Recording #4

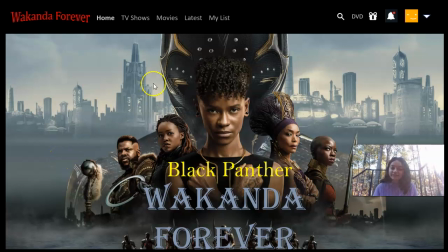[0:00]
Hi, my name is Diani Kakad, and the trailer that I'm working on is Black Panther Wakanda Forever.
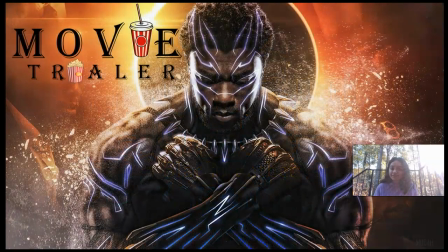[0:11]
This is the movie trailer presentation.
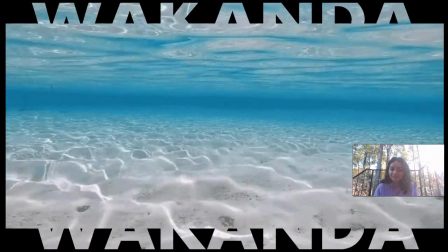[0:18]
Wakanda
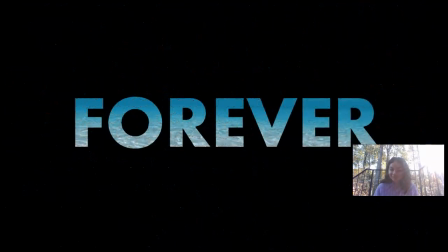[0:22]
Forever.
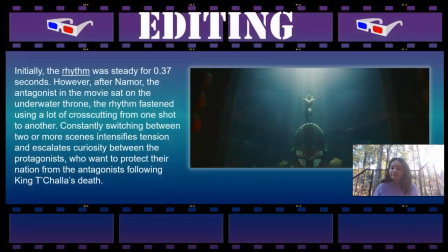[0:26]
Editing. Initially, the rhythm for the trailer was pretty steady. However, right after Namor, who is the antagonist, sat on the underwater throne, the rhythm fastened, using a lot of cross-cutting scenes after this scene.
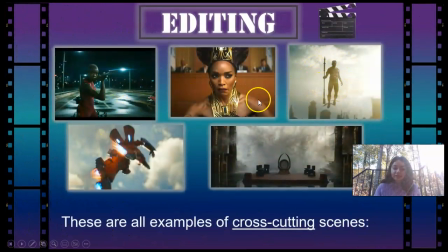[0:47]
These are all the examples of the cross-cutting scenes used in the trailer.
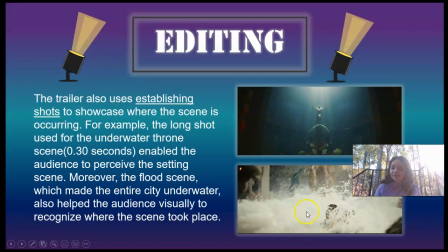[0:55]
These are the two examples of the establishing shot, which helped the audience perceive where the setting is.
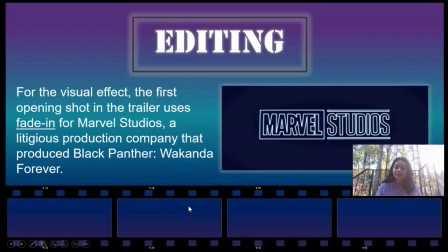[1:08]
Editing. So the very first opening scene uses the fade-in visual effect for Marvel Studios,
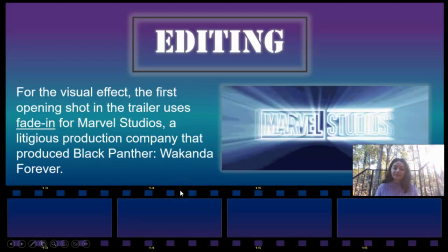[1:17]
which is the production company for Wakanda Forever.
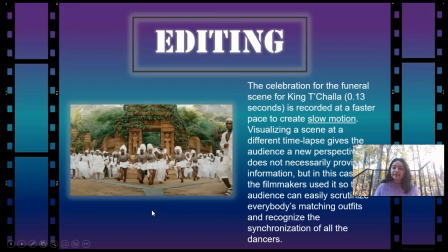[1:22]
This is one of the first few scenes in the trailer, and it is recorded at a faster pace to create slow motion. This scene did not necessarily provide any new information. However, it did provide a new perspective for the audience to look at.
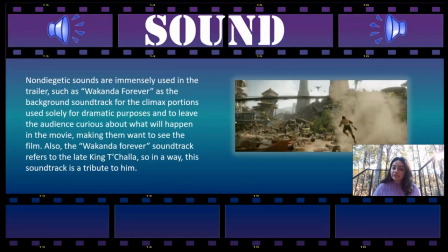[1:42]
Sound. The trailer uses a lot of non-diegetic sounds, including the Wakanda Forever soundtrack.
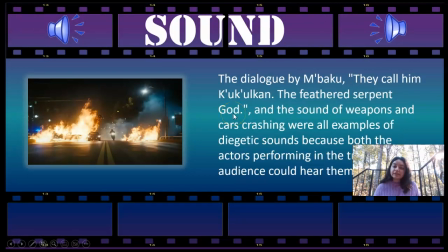[1:54]
The trailer also uses diegetic sounds, including the car crashing, including the sounds of the weapons, car crashing, and this dialogue.
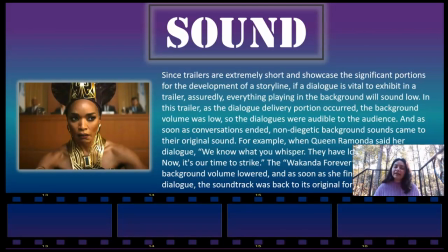[2:07]
For this slide, I want to mention that right after the dialogues came, right when the dialogues came, the background sound lowered its volume so the audience could better hear what the actors were saying.
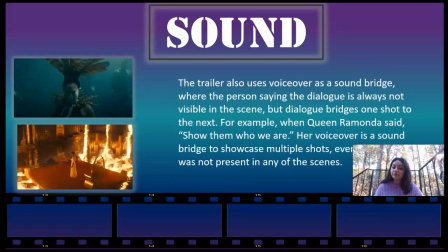[2:28]
The trailer uses voiceover as a sound bridge. So, for example, when Queen Ramonda said, "Show them who we are," multiple shots were displayed, even though Queen Ramonda was not in any of the scenes.
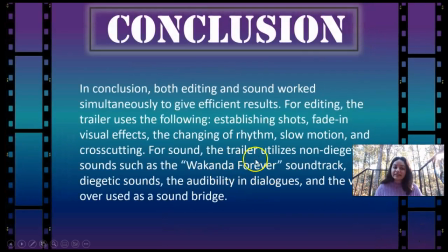[2:46]
In conclusion, for editing, the trailer uses establishing shots, fade-in visual effects, changing of rhythm, slow motion, cross-cutting, and for sound, it uses non-diegetic, diegetic, makes sure that the audience were able to hear the dialogues,
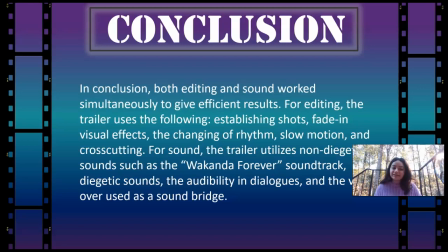[3:04]
and voiceover used as sound bridge. Thank you.